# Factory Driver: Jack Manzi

Hi, my name is Jack Manzi. I'm a director and cinematographer, and I also run Silver Island Studios. We produce a variety of content with a narrative focus, whether it be branded, documentaries, or feature-length films.
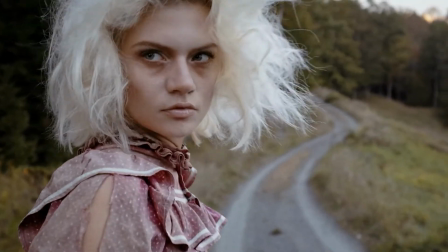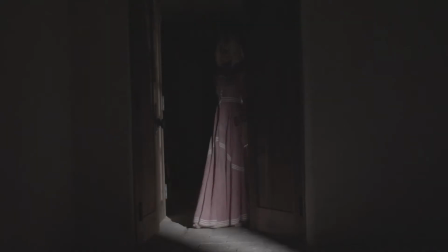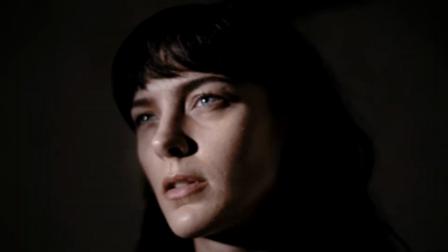0:45 In this demo, I'm going to look at a short film I wrote and shot a few years ago called The Alp.
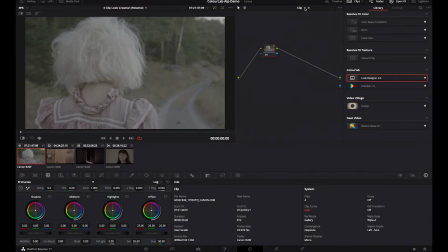0:50 I wasn't completely satisfied with the job I did when I graded the film, so I've decided to recolor it, using all the tools Colourlab has made available. The Alp is a psychological horror based on German folklore, and it tells the story of a woman haunted by trauma from her past. When considering inspirations for the look, I used 3 movies as references.
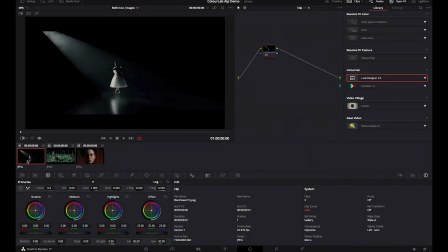1:11 Black Swan because of its deep blacks and rich colors,
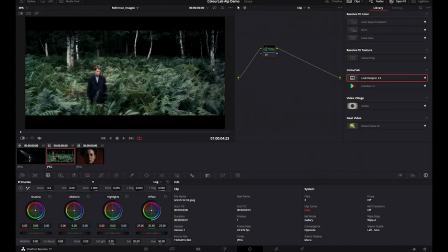1:16 Antichrist because it's set in a similar forested location and I love the colors in the foliage,
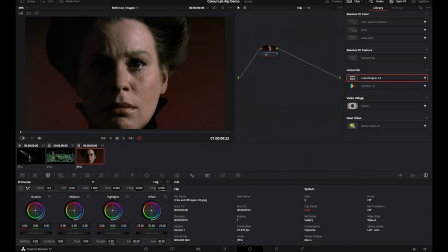1:22 and Cries and Whispers, which has a similar dread-filled mood, and I love the strong contrast on the nighttime close-ups. It makes for a very dramatic image. That being said, I'm not trying to match the exact look of these reference images,
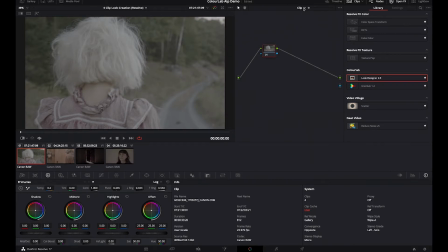1:37 but rather trying to match the mood that these movies evoked, taking pieces I like from each one.
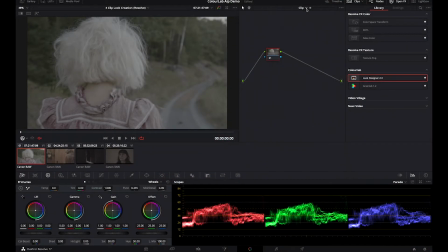1:46 I start building a look by bringing a couple clips into a timeline. It's best to have a variety of test clips that are representative of the various lighting conditions you would encounter when shooting. Here I have a day exterior, a day interior,
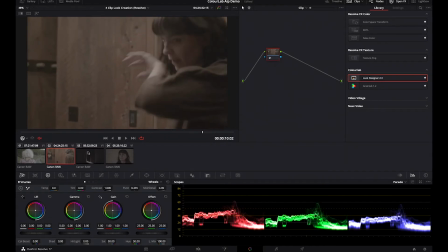2:03 and 2 night interior shots.
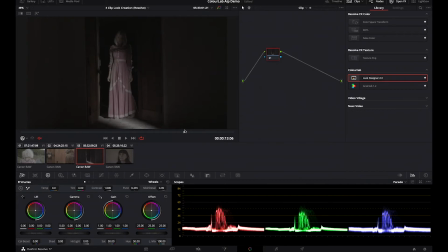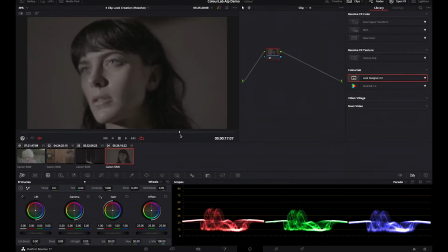First, I'll group my clips based on what camera or format they were shot on. All of these clips were shot on a C200 using C-Log 3 and Canon's Cine Gamut, so I add them all to a group called C-Log 3.
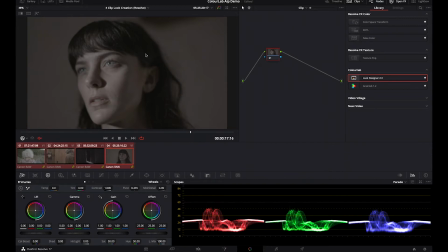2:28 Then I move to the pre-clip node tree. Normally I would have noise reduction on the first node, but for the sake of performance, I'll leave it turned off for now. I convert all my footage into RE color space using LookDesigner.
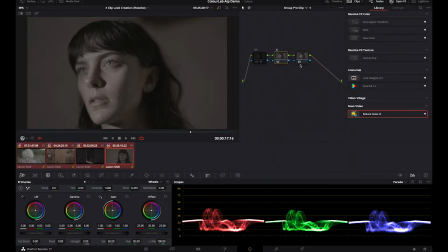2:47 A number of plugins don't support Canon Log, and it makes it easy to know that all of my footage,
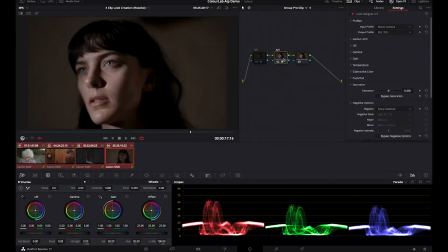2:52 no matter what camera, once in the clip node tree is in the RE color space. So I'll select the correct input profile, which in this case is Canon C-Log 3 Cine Gamut,
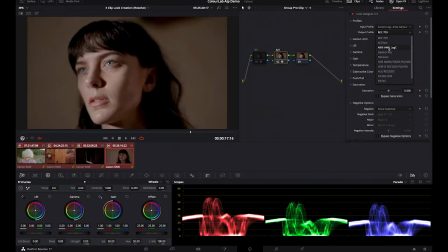3:04 and the output profile as RE-Log C. And I'll leave everything else disabled. And I can even turn on the bypass just so it's especially clear that this node is just being used for an input transform and not actually adding any color.
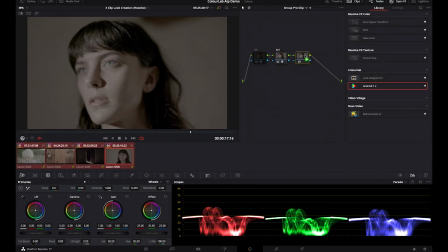3:24 Next I add the GrainLab plugin. I make sure the camera selection is set to RE-Log C. I like this Kodak 35mm option. It adds a nice texture back to the image after using noise reduction.
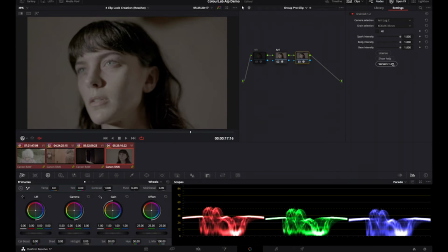3:44 It's hard to see now, but I'll come back to this node once I add an ODT. Now that I've added my noise reduction, color space conversion, and grain, I'm going to jump into the timeline node tree and start building the look. In the timeline node tree, I add a node and drag in LookDesigner.
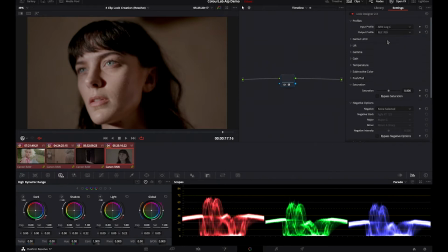4:05 I set my input profile as RE-Log C and output to 709. Now this footage is converted to 709 with no look applied yet.